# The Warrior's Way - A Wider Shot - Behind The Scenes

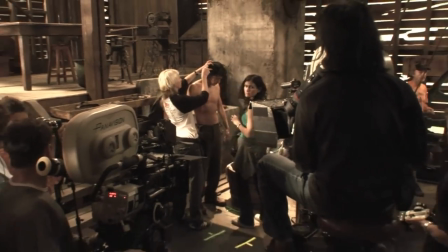1444s
But there is also the continuity of the makeup throughout our shooting day.
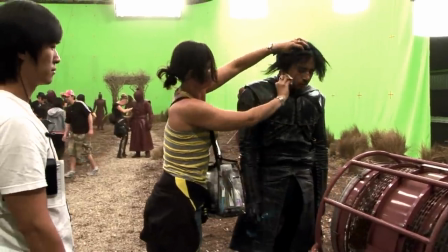1449s
Obviously, we're not shooting in order. Sometimes the scenes will be changing backwards and forwards to different looks, depending on where they've come from in the story.
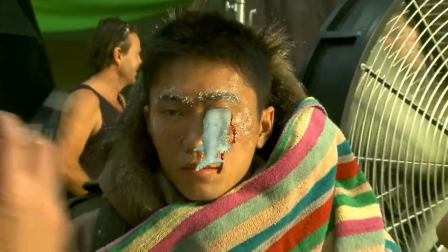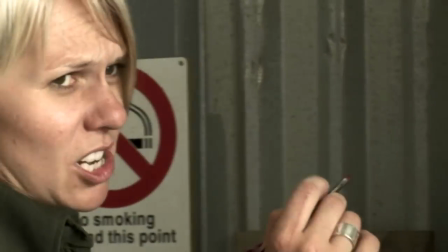1464s
I'm just putting more colour on it, because on the stage there's a lot of yellow in the light, so it gets rid of all the red tone.
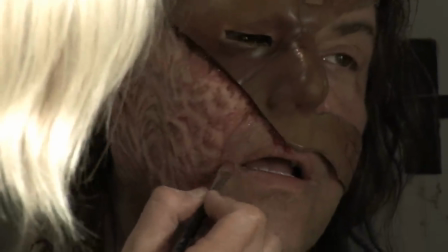1471s
If Danny didn't wash it, it would stay on for a week.
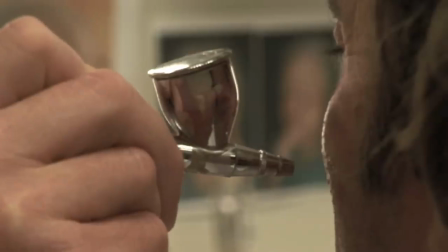1476s
But otherwise, I think mostly it's just about being around a good crew and doing some make-up is always fun.
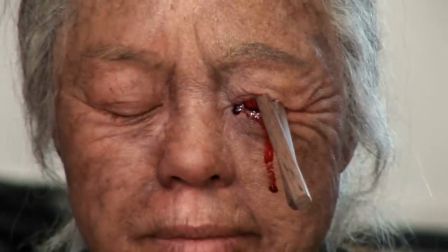1484s
Yeah, that's pretty sufficiently grizzly, I reckon. It might just be a bit watery just right there. What have we learnt about beards? That they are high maintenance.
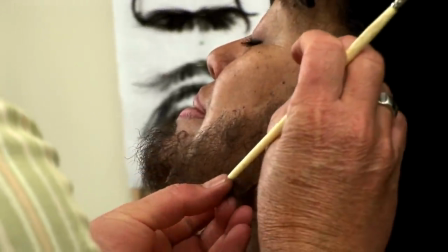1495s
Usually working on facial hair you have a beard line to work with. But on a female obviously you don't so you're actually creating that.
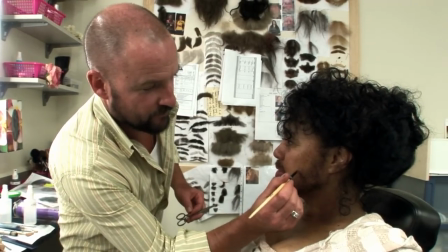1503s
I really don't know how men have them all the time. You know they take a long time to put on.
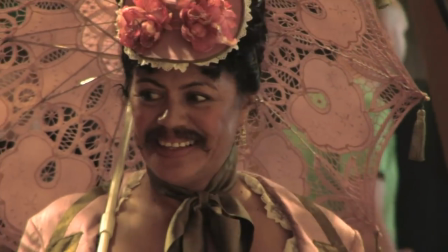1508s
Bob had this great idea that in the flashback a bearded lady only has a moustache.
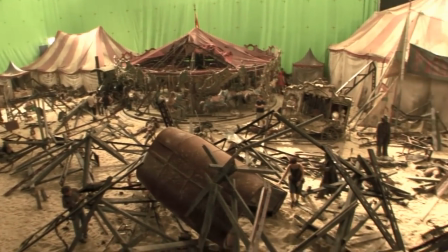1514s
I think that's still in Bob. Yeah, good. It's like being at the beach, being on that sand.
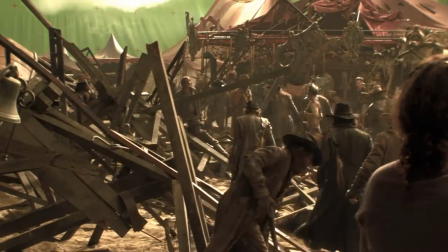1522s
It's incredible because you can feel when they go off. The lights go off and it's just like the sun closing down.
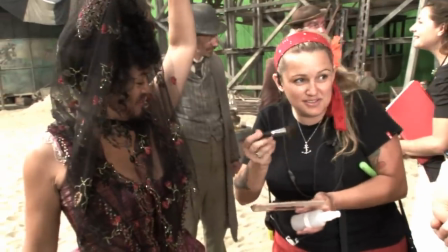1528s
I said I promise not to use it on her face afterwards.
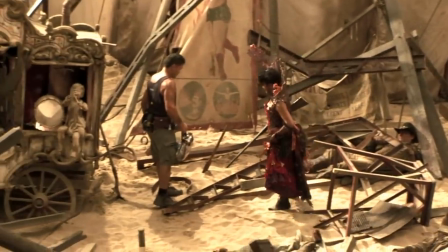1533s
Esmeralda's weapon of choice I thought would actually be part of a costume because, you know, I have that fantastic fan costume.
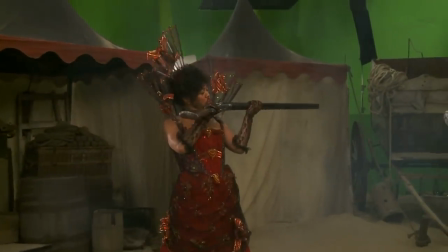1539s
But in the end, my weapon of choice was double barrel shotgun. And that was the best thing of all, shooting Hellriders.
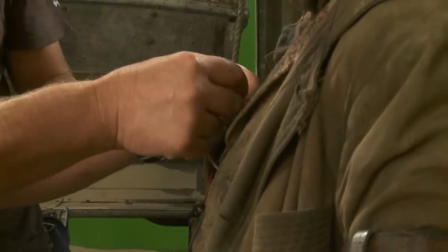1548s
I'm safe. Getting ready to die again. Dying of the day.
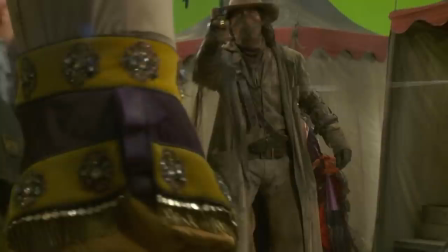1555s
That's the trigger. So as soon as I push that, that'll blow. Okay, we see that.
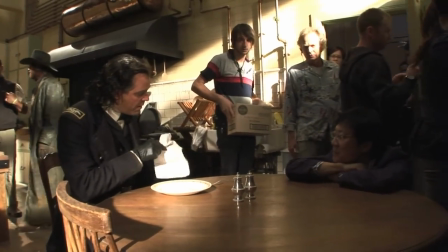1562s
I have my food. I'm cleaning my... The guys are bringing you in.
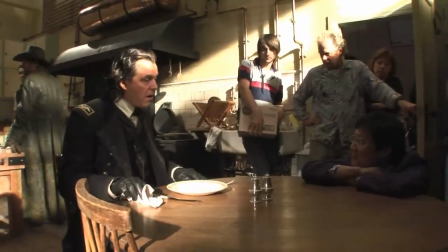1572s And then, uh, you hungry? Hungry?
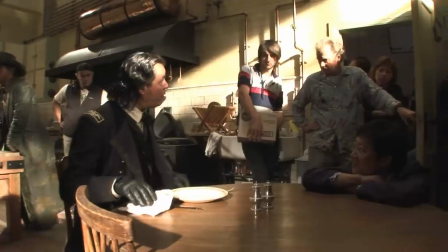1577s
She doesn't answer me.
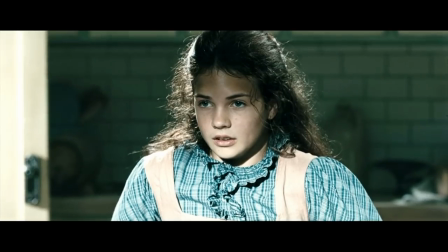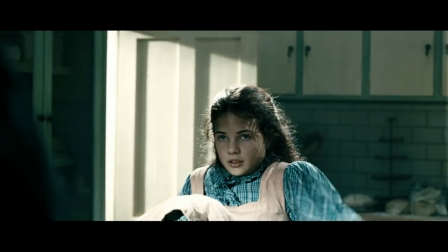1587s
The colonel comes across a young girl who he fancies because her teeth are clean.
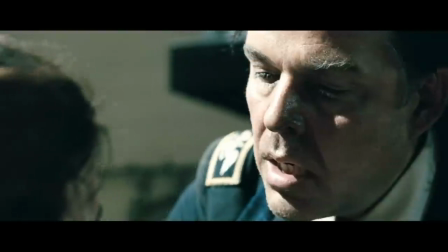1596s
So he attempts to rape her.
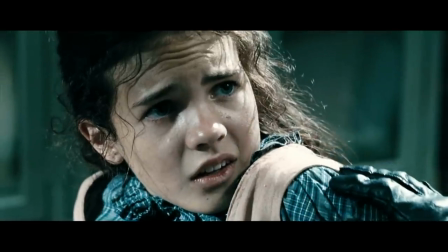1601s
And she, as a way to escape, throws boiling oil on his face. He, from that point, has to wear a mask to cover his disfigurement.
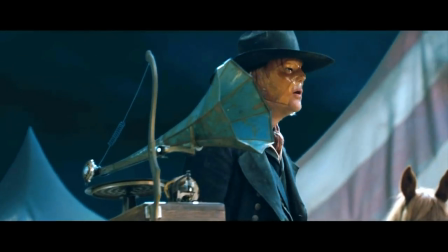1615s Ha! That's better!
You will walk away from this movie absolutely hating Danny Houston, hating the Colonel.
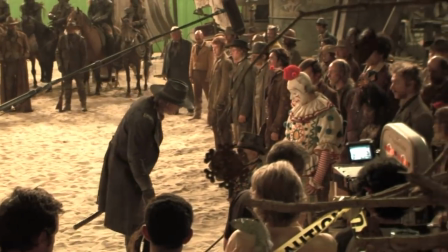1625s
He's quite difficult to define, in a sense. He's larger than life.
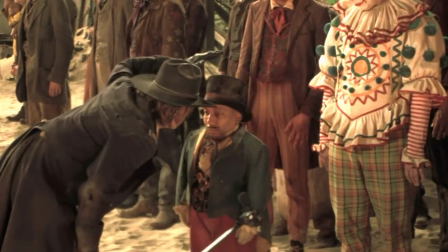1630s What did Santa bring you, little boy?
And also he's... Cat got your tongue? quite mad he has to make this jump
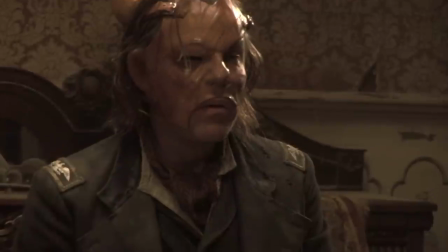1640s
from being a young villain to a kind of damaged and bitter
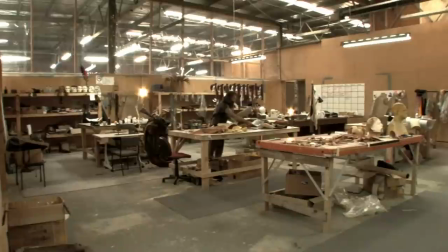1646s
villain one of my team is a wonderful guy called wild man matt morris and wild man is a third generation leather worker this is where i make the masks and
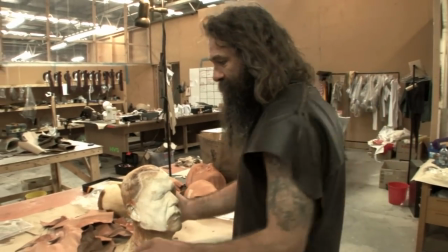1658s
that for for danny these are all leather masks that are moulded up to Danny's face. It distorts the real side of my face
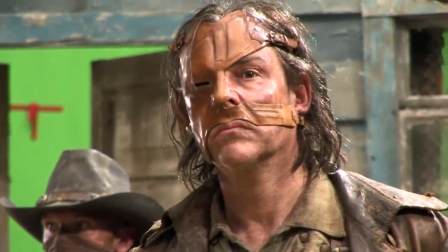1668s
and the mask side of the face is actually quite tranquil.
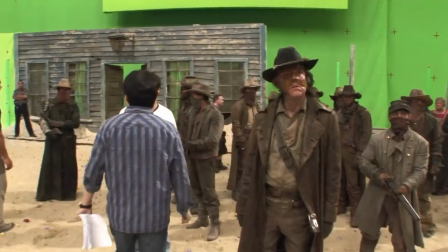1673s
The limitations that the mask has imposed upon me as
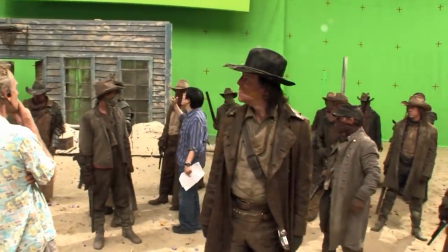1678s
an actor have created the character and the way the character moves.